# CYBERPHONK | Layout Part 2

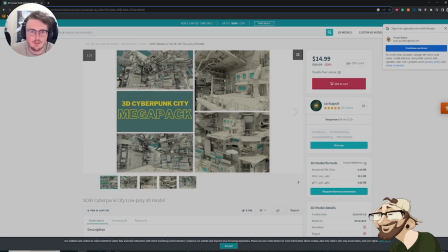5085s
I'll send you a link in the chat. Yeah, it's currently on 0.5%. It's like 50% off, and it's a huge, huge environment.
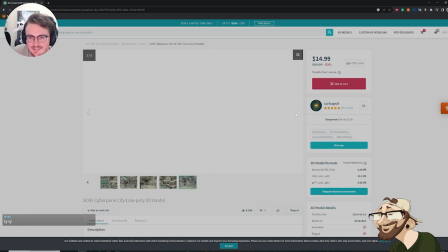5097s
It's actually much bigger than the photograph show, the screenshot show.
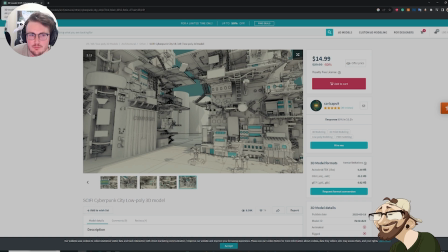5105s
I opened it up and it literally is like Doom, where it's just like a massive like
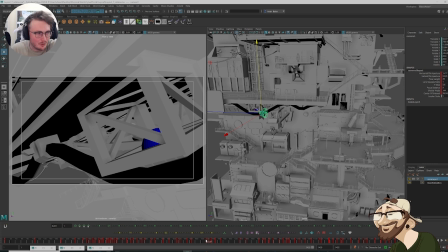5111s
cyberpunk like block district. It's huge. It's huge. Okay. For some reason, it didn't like the layer. But that's okay. I can work around that. So I know that I like this position here.
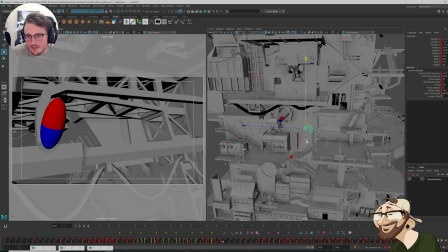5130s
So from this point here, I'm just going to repose it. Let's try again.
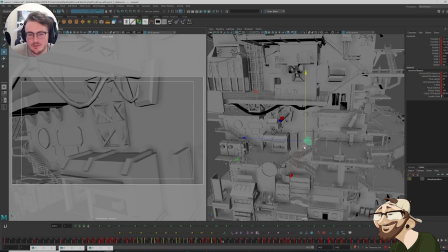5138s
There's going to be people on this rooftop here. But I want to show scale, but I also want to clearly read all the people there. So it's going to be a balance. Because I also want to angle it so that we see her in the top left, but we see them from below at the same time. So
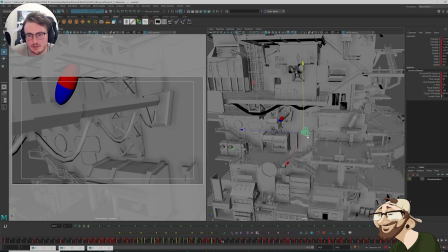5157s
I need to go out wider. And maybe flatten off our focal length. Let's turn it into a 50. Just so that we can see a little bit more of her at the front and these wires at the back.
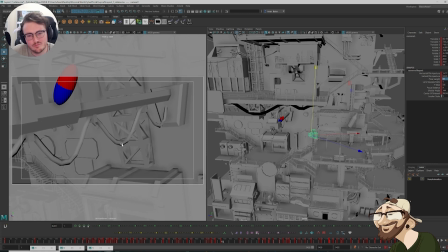5174s
I might also... It's tricky. Because I want to see... The wires are a little bit obstructive right now. I want to try and create some separation between them. Still may need to go wider. Make it flatter.
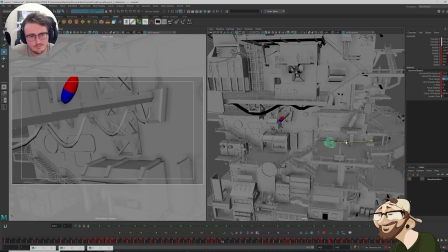Maybe something like this. Not quite how I envisioned it.
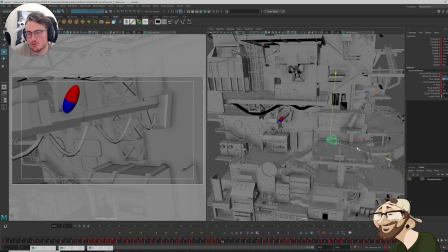5212s
It does mean that we have more in the focal. I want her to be less in the focal. Like, that's the main purpose of this, is she's going to be in the top left striking her pose, but we're focusing mostly on what's below.
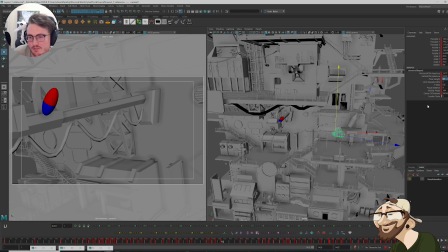5229s
So she's going to be... I don't know if I'm going to do depth of field stuff. I'll play around with it. But maybe this is working. What if I go in tighter?
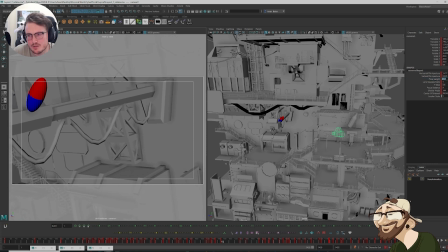5244s
I don't want to go too far because it's going to be jarring when I transition. Let's try a 60.
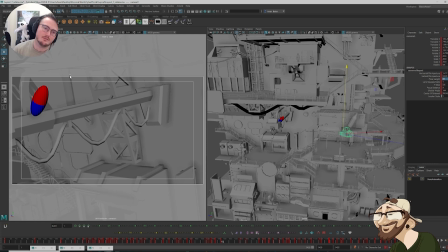5264s
Maybe something like this. I'll play around with it. I'm going to transition to this and see how it feels.
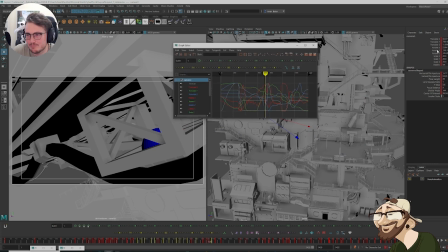5274s
I'm just going to ease straight in with everything. Because we're pretty much hitting a very choreographed staging at this stage. So we're coming through. And then we're hitting this.
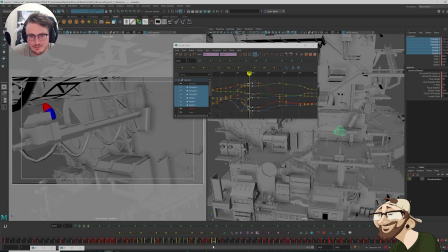5292s
That's probably going to look really weird, isn't it? Ooh. Oh, it'd help if I also did the focal length at the same time.
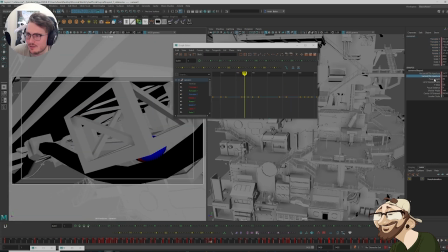5301s
Thank you for that, Maya.
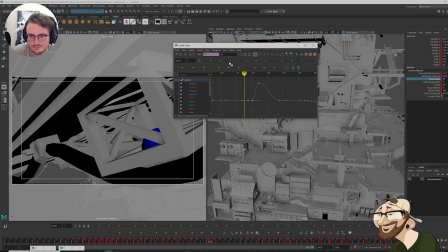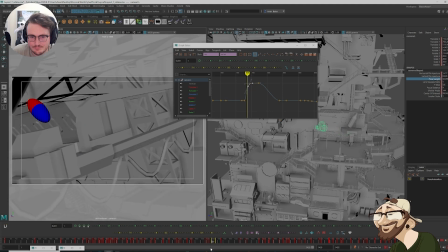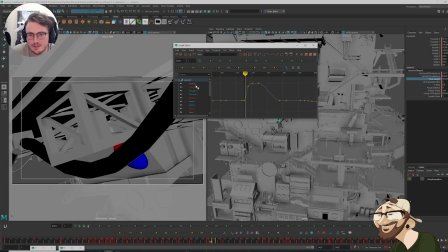5315s
This. I reckon this to this. We're going to have to do some blending.
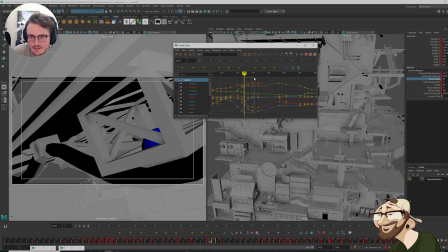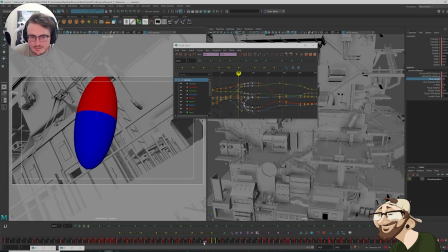Why is the focal length not involved in that? That's so strange.